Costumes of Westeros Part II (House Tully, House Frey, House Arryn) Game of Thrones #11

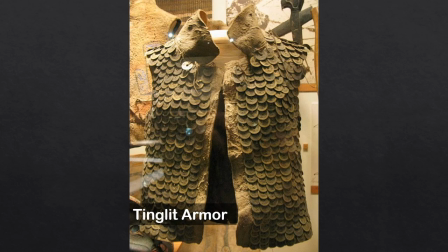(11:55)
It belongs to the Tinglet warriors which were a people of the West Coast indigenous people that resided in northern BC and Alaska and this armor is made from walrus leather and it's covered with Chinese coins, an item that they obtained through trade.
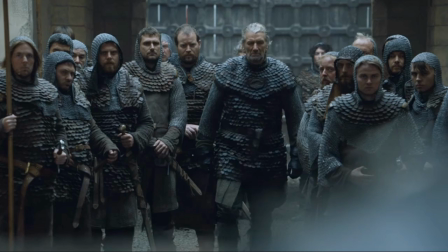(12:16)
The Tully soldiers wear their armor over a layer of cloth, gambesons and hauberks which is a shirt of mail and many of the soldiers also wear chainmail coifs which is a protection for the head,
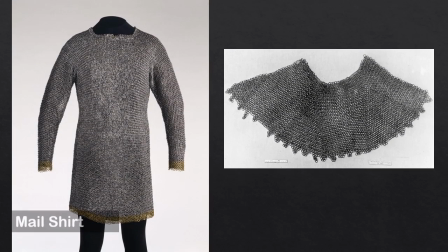(12:29)
neck and shoulders. Here is a German steel and brass mail shirt on the left from the 15th century on display at the met in New York City and it's also commonly called the hauberk and on the right is a collar of mail
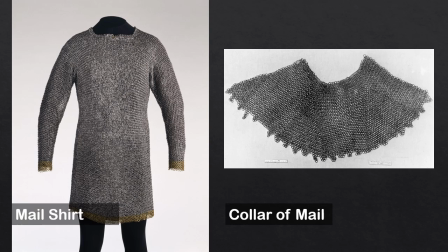(12:46)
that's also from the 16th century that is German and it's made from steel, copper alloy and iron.
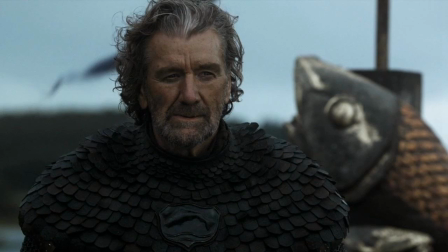(12:56)
Brendan the Blackfish Tully is Caitlin Stark's uncle. Michelle Clapton says this of his costume, the Blackfish is one of those characters that lives, sleeps, does everything in the same costume. You really believe he doesn't take it off. He swaggers in and clumps down.
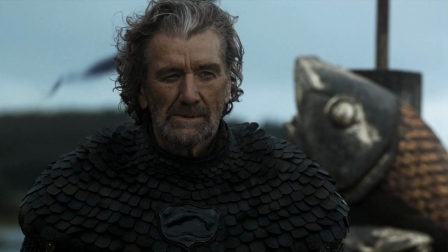(13:15)
You feel a real sense of security with him. Edmer is more fancy pants and if you look at this outfit you'll see that the entire thing is in no-nonsense black. There's not a bit of metallic in the costume not even in the sigil which is if you look closely is an embossed embossed trout.
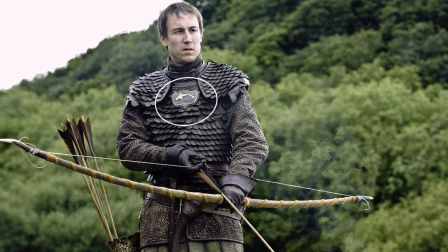(13:36)
Edmer's sigil meanwhile has touches of gold and instead of a collar his armor has leather shoulder pieces and instead of wearing a male hauberk his shirt is actually made from grommeted leather.
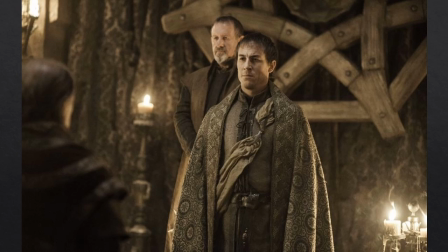(13:49)
In this scene Edmer is here dressed in finery for his wedding and you'll notice that his sash is clasped together with two Tully fish.
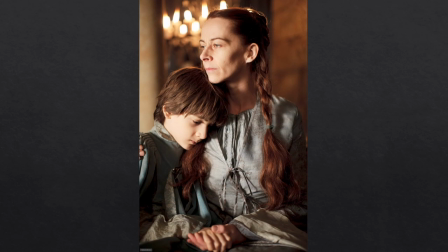(13:58)
Liza Arryn is Caitlin Stark's younger sister and I don't really have much to add to her because she's pretty much divested herself of any traditional Tully clothing.
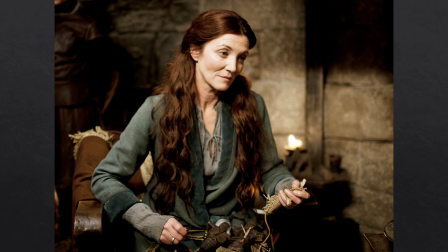(14:09)
Meanwhile, Caitlyn Stark, she wears a hybrid of both the Stark and Tully fashions. So Michelle Clapton says of that, Caitlyn again similar sort of tones and very underplayed quite simple clothing.
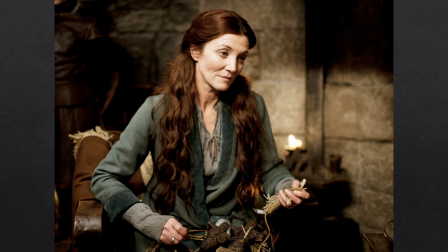(14:23)
Caitlyn doesn't think particularly of what she wears, she wears what she's always worn, it's a traditional way and that's her look.
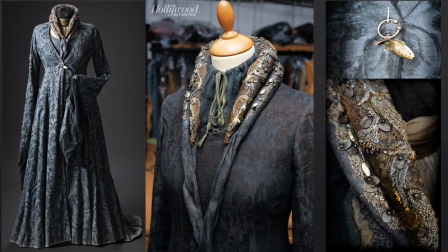(14:31)
Here are some close-up looks at her costumes from a photo shoot. The fabrics they're not particularly decadent as the capitals are. The fabrics appear to be linen and while the padded collars are uniquely northern,
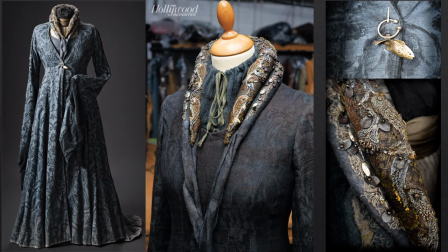(14:43)
Caitlin incorporates her family sigil of the trout both in the embroidery of the padded collars and in the little penannular brooch that holds her gown together at the front.
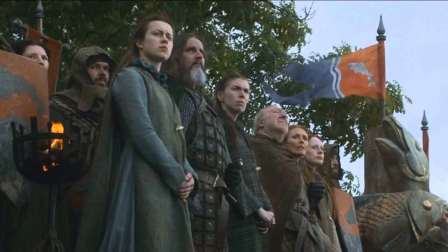(14:53)
Here's a picture of some of the women from House Telly dressed in very simple gowns that are closed at the front again with the trout brooch.
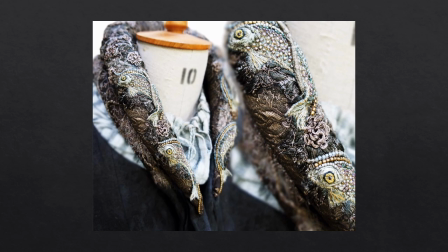(15:02)
And here's a great close-up that I took from Michelle Carragher's website of the lovely embroidery that she's done on Caitlin's collar.
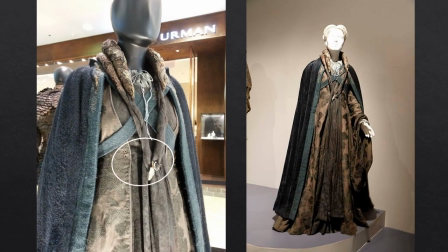(15:13)
Meanwhile, Caitlin's cloak is woolen with the cross straps appearing to be boiled wool. And on her gown, which I indicated here, you can see the two hand-sewn grommet holes. But for some reason the costume curator attached her fish brooch to the ties instead of the gown.
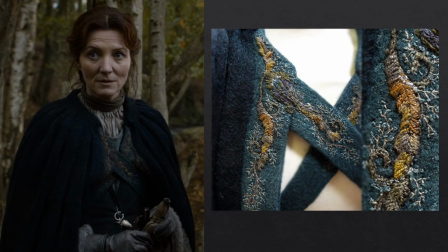(15:30)
On the right it's more embroidery from Michelle Carragher and it looks like some type of leaves but I'm not quite sure what they are so if you think you know what it is please leave a comment in the section below.
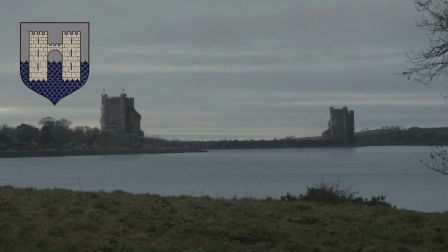(15:41)
I'd appreciate it. The twins, sometimes known as the crossing, is a castle and the seat of House Frey, the great house of the Riverlands and former vassal family to House Tully.